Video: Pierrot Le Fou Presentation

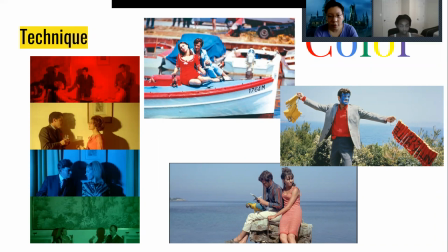(4:06)
So now we're gonna look closely at the color scheme of this film, and then like. The use of the color blue and red is like the strongest use of color in the entire film. In the beginning of the film,
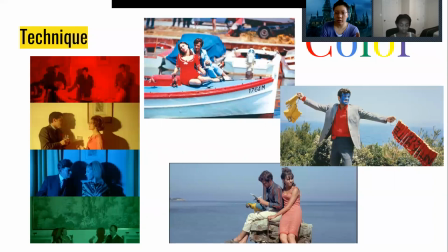(4:23)
throughout the entire film, Marianne, the character that Anna Karina plays, is almost always wearing something red.
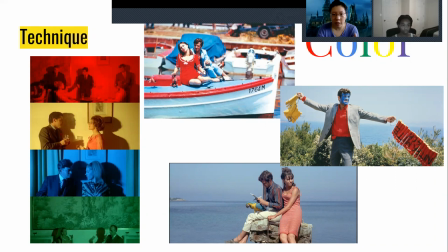(4:32)
As we can see in the first image here, she's wearing this bright red dress.
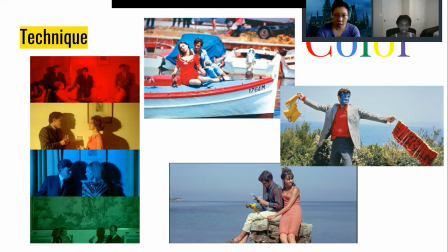(4:39)
Whereas Ferdinand, he was wearing like a more bluish color clothing or more dull color clothing. However, by the end of the film, he is wearing this like bright red shirt with like blue, and he painted his own face blue.
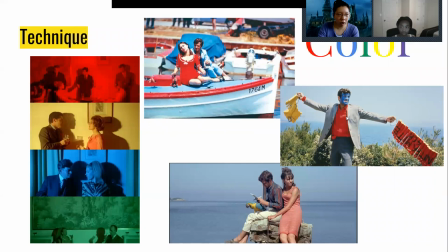(4:56)
And then, like, it just shows kind of like his transition from like a well-off bourgeois man to a madman. And I think by doing so, Ferdinand also becomes Pierrot, like a madman that Anna Karenina has always referring to.
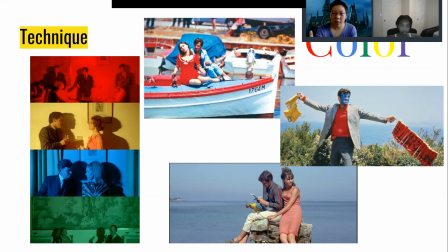(5:16)
So it's a way to say that maybe perhaps the madman lived inside Ferdinand this entire time, but he's only manifested by the end of this journey, because like he cannot discover who he really is. And for Anna's case,
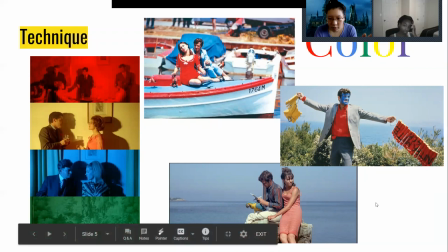(5:35)
because at the end of the film, Anna is revealed to have betrayed Ferdinand, and like during the time when he was really the couple was facing some turmoil in the relationship,
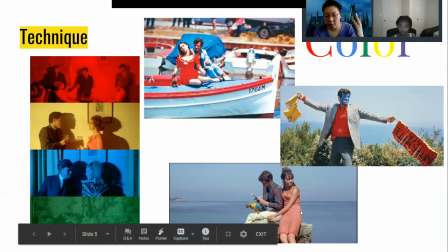(5:47)
she wears a faded pink dress, which kind of like symbolizes her feeling of being trapped and being stuck in a particular place.
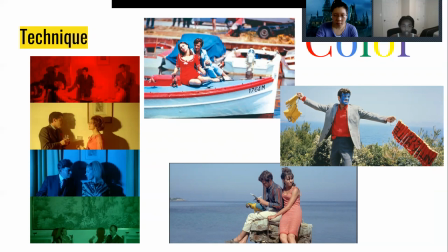(5:57)
Yeah. Another thing I wanted to say about that image, her dress is faded because they're like, I think it's because at this point in the film, they're secluded on this island. She's away from the adventure and the guns and the mayhem that she loved.
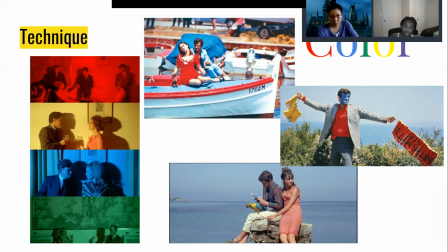(6:11)
So she's kind of subdued. And if you notice, like Ferdinand's blue shirt actually has like a red stripe through it. So it's like the entire film is his transformation or his progression from, you know, blue to red at the end. And these images on the left side over here, they're taken from earlier in the film.
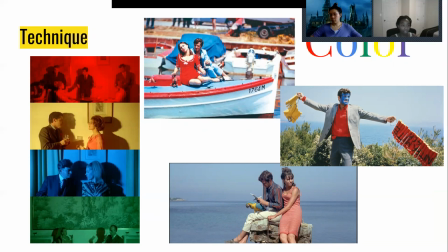(6:32)
Ferdinand and his wife attend this party. And at this party, Ferdinand's not really interested in anything that's going on. The people are like very absorbed and consumed with like products and like advertising and all this stuff that he doesn't really care about or is interested in. And like, it's shot in these like monochrome colors.
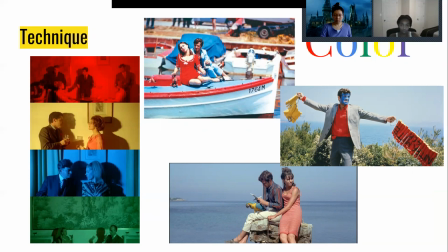(6:51)
Like each color, everything in this shot is just washed in the same tint, and it really flattens out everything and exaggerates how boring this thing is to him. It's very vivid, but like it gives off the impression of being just like dull and like everything's the same and nothing is like exciting or different.
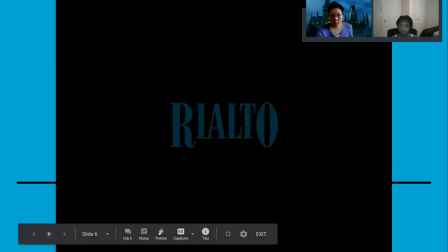(7:13)
And next we're going to show you the trailer for the film.
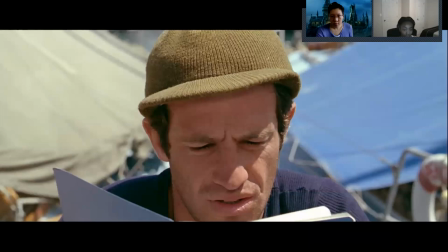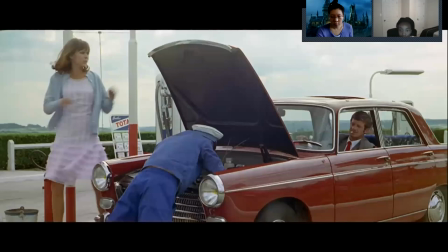(7:28) Nocturne et dur, solide et insolite.
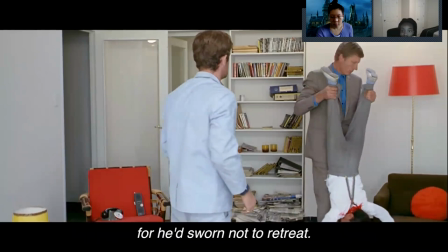(7:34) Beau comme tout, c'était un film d'aventure. Son sang coulait de mille blessures et il combattait seul.
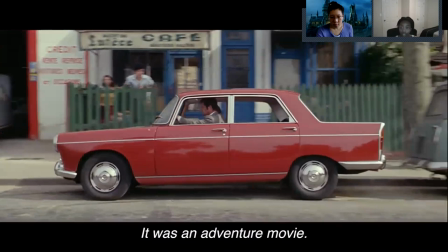(7:39) Elle avait juré de ne pas reculer d'un pouce. C'était un film d'aventure.
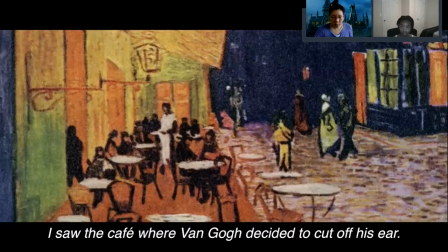(7:49) Même des paysages d'hiver, des paysages d'été. Complet à remonter, complet à cacher.
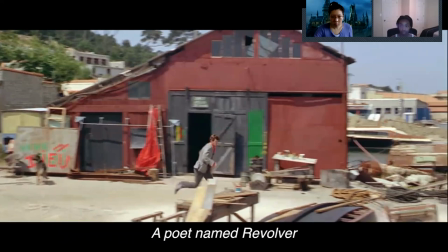(7:55) J'ai vu le café où Van Gogh, un soir terrible, a décidé de se couper l'oreille. Une saison en enfer.
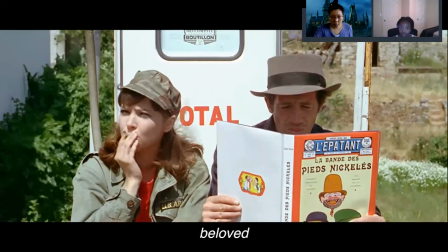(8:00) Un poète qui s'appelle Revolver. Robert Graham. Échappé.
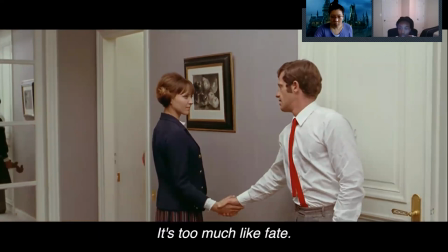(8:05) Jamais. Bien aimé. Comme je serai. Que tu seras toi. Ça ressemble à toi, la fatalité.
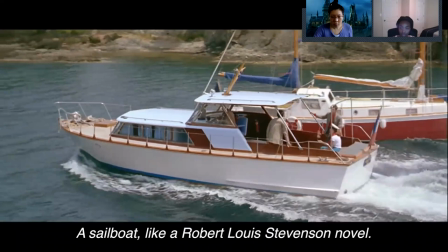(8:11) Un petit port, comme dans les romans de Conrad.